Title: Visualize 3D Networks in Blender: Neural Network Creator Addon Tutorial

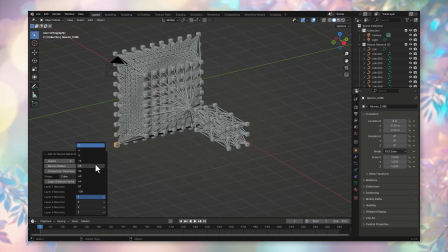4:08 We set it to have 25 neurons. The fourth layer is also determined to contain 25 neurons. Just select the value of 25 in the layer number field. We define the fifth layer to have 49 neurons.
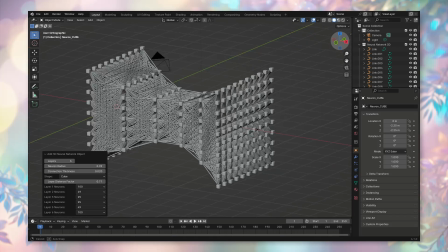4:20 And finally, in the sixth layer, we set 100 neurons. And so we get a fully connected neural network autoencoder that first narrows and then expands. Do you wish to continue with the settings? We can adjust the dimensions of the neurons.
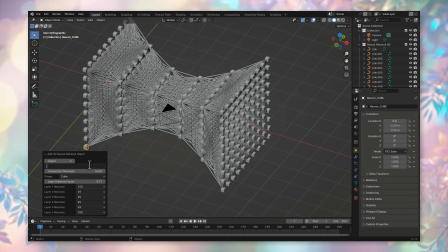4:34 For this, let's put 0.12 in the neuron radius field. And let's make the connection thickness a little smaller.
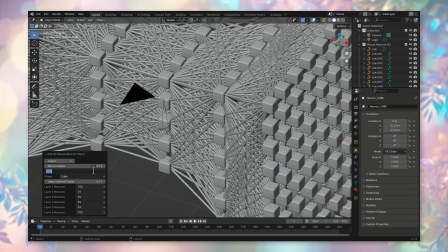4:41 Suppose 0.015. That's how you see, you can customly adjust the neural network for yourself, as it is best for you, most useful for your visualization.
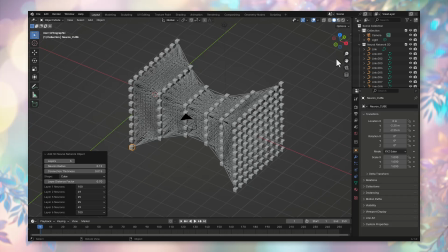4:51 When the layers are set up, you can press Escape to finish working with the settings menu. As you can see, in just a few seconds in our 3D viewport, we created a fully connected neural network with many neurons and connections and, importantly, automatically placed it in a separate collection.
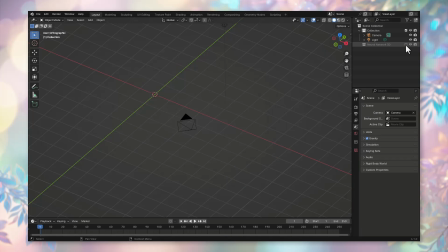5:06 You can try, for example, to temporarily disable the collection to make sure that all these thousands of new objects are under our control,
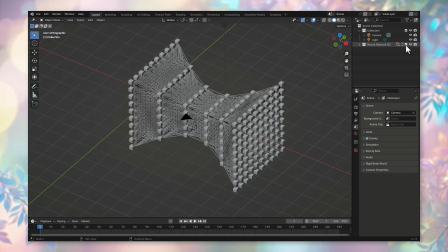5:14 and then also check the box in the outliner to enable its visibility. You see, the neurons and connections of the neural network we created are stored in a separate collection. This way, you can very easily manipulate your new neural network in Blender's 3D space.
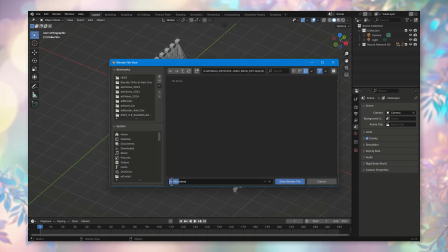5:28 We save our file, let's name it autoencoder001.
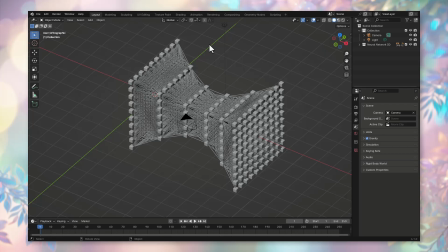5:32 Another convenient feature of the neural network we built is that the neurons were created by the AddMesh neural network creator Addon as instances. Therefore, if you need to change all the neurons in some way, for example, change their shape or size, you can do it very easily. For example, let's change the size of all the neurons.
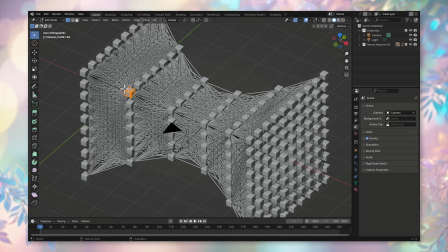5:50 Select any neuron, go into edit mode or press tab and the A key on the keyboard to select all elements of the neuron in edit mode. Now press the S key and thus begin to increase the dimensions of all the cubes simultaneously by moving the mouse to the left.
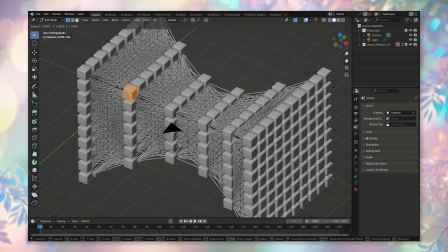6:05 Let's increase their size so that, say, our cubes correspond more to the pixel representation of a 10 by 10 image. It seems to me that in an autoencoder processing an image, the cubes should be positioned to almost completely fill our spaces. You see, by editing one instance of a cube, we have changed the entire structure of the neural network.
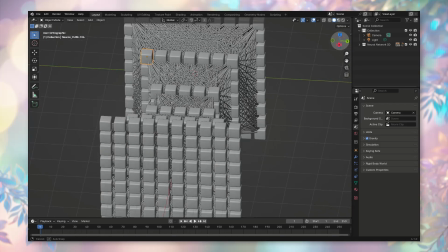6:24 Let's admire the result of the work. You can rotate our creation in the 3D viewport from different angles, see how it now looks from the side or in a semi-turn.
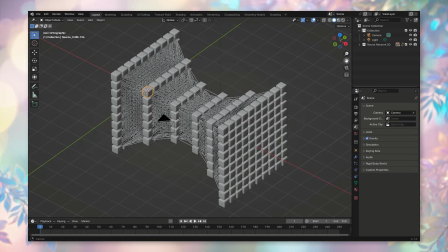6:33 Now we can move on to animations and adding beauty to our visualization, adding animation, lighting parameters, materials, and other details necessary for our video, which will expressively and vividly demonstrate the principle of the autoencoder neural network in 3D.
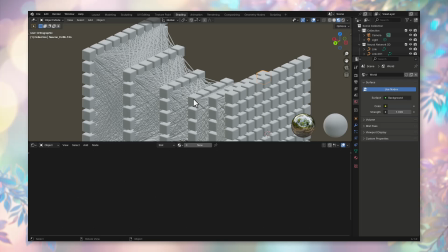6:48 Now, let's visualize the autoencoder that reduces noise in images. First, let's refine the materials. For the neurons, assign a material. Add a color ramp node to the base color and connect it to the random value from the object info node.
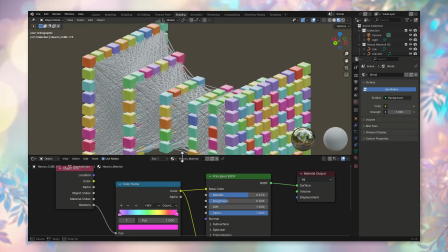7:01 This will create multicolored neurons. Similarly, create a separate material for the connections with distinct colors in the color ramp.
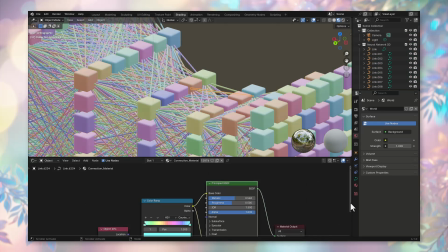7:09 During animation, if our neural network is trained, the connection colors will remain constant, symbolizing the trained network.
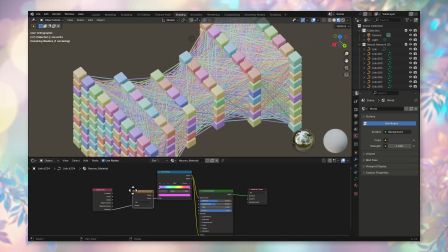7:16 However, we can animate the neurons' colors by adding a frame consideration parameter to our node, making the neurons in the layers flash in different colors while the connections stay constant.
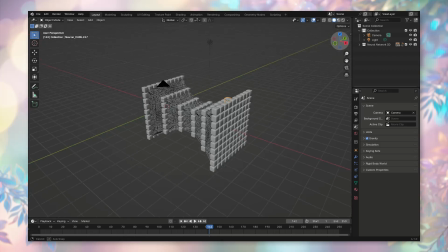7:26 Next, we will focus on the scene's appearance. Choose the best angle and press Ctrl+Alt+0 to bind it to the current camera view.
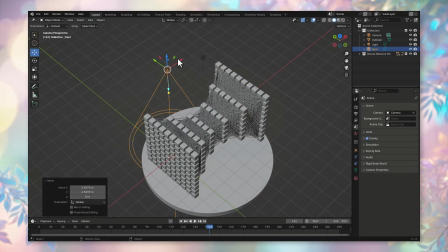7:34 Create a pedestal object with a large, low, flat cylinder. Add two spotlight sources and direct them at our pedestal to clearly illuminate it.
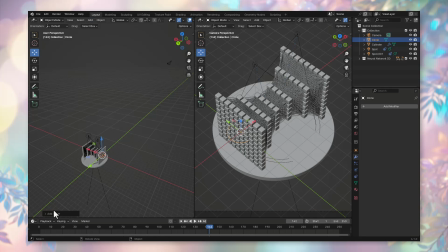7:42 We can set the camera rotation by creating a circle object and binding the camera to the neural network. Using Ctrl+P, parent the camera to the circle. Set the rotation of the circle, making the camera move around the neural network.
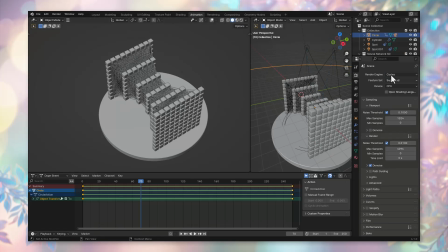7:55 Switch to the EV render engine.
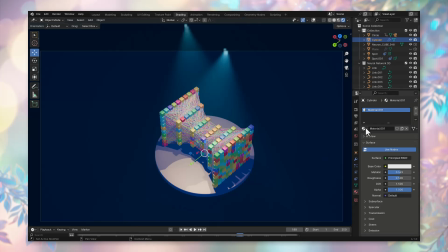7:57 In the world settings, create a volume scatter node to make light sources cast beams in a fog-like effect, beautifully illuminating our pedestal.
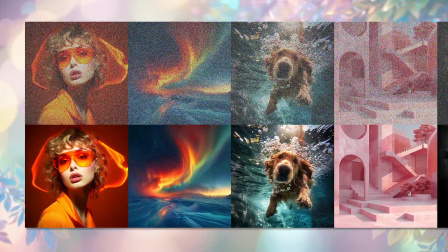8:05 Finally, prepare a series of noisy and cleaned images.
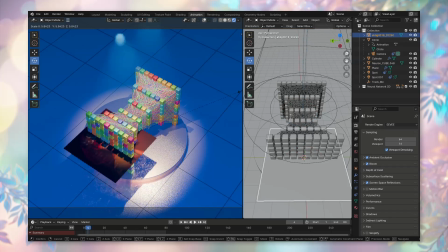8:08 Activate the Import Images as Planes add-on, add the images as planes, and set their rotation by adding keyframes with Ctrl+I and setting the desired angle.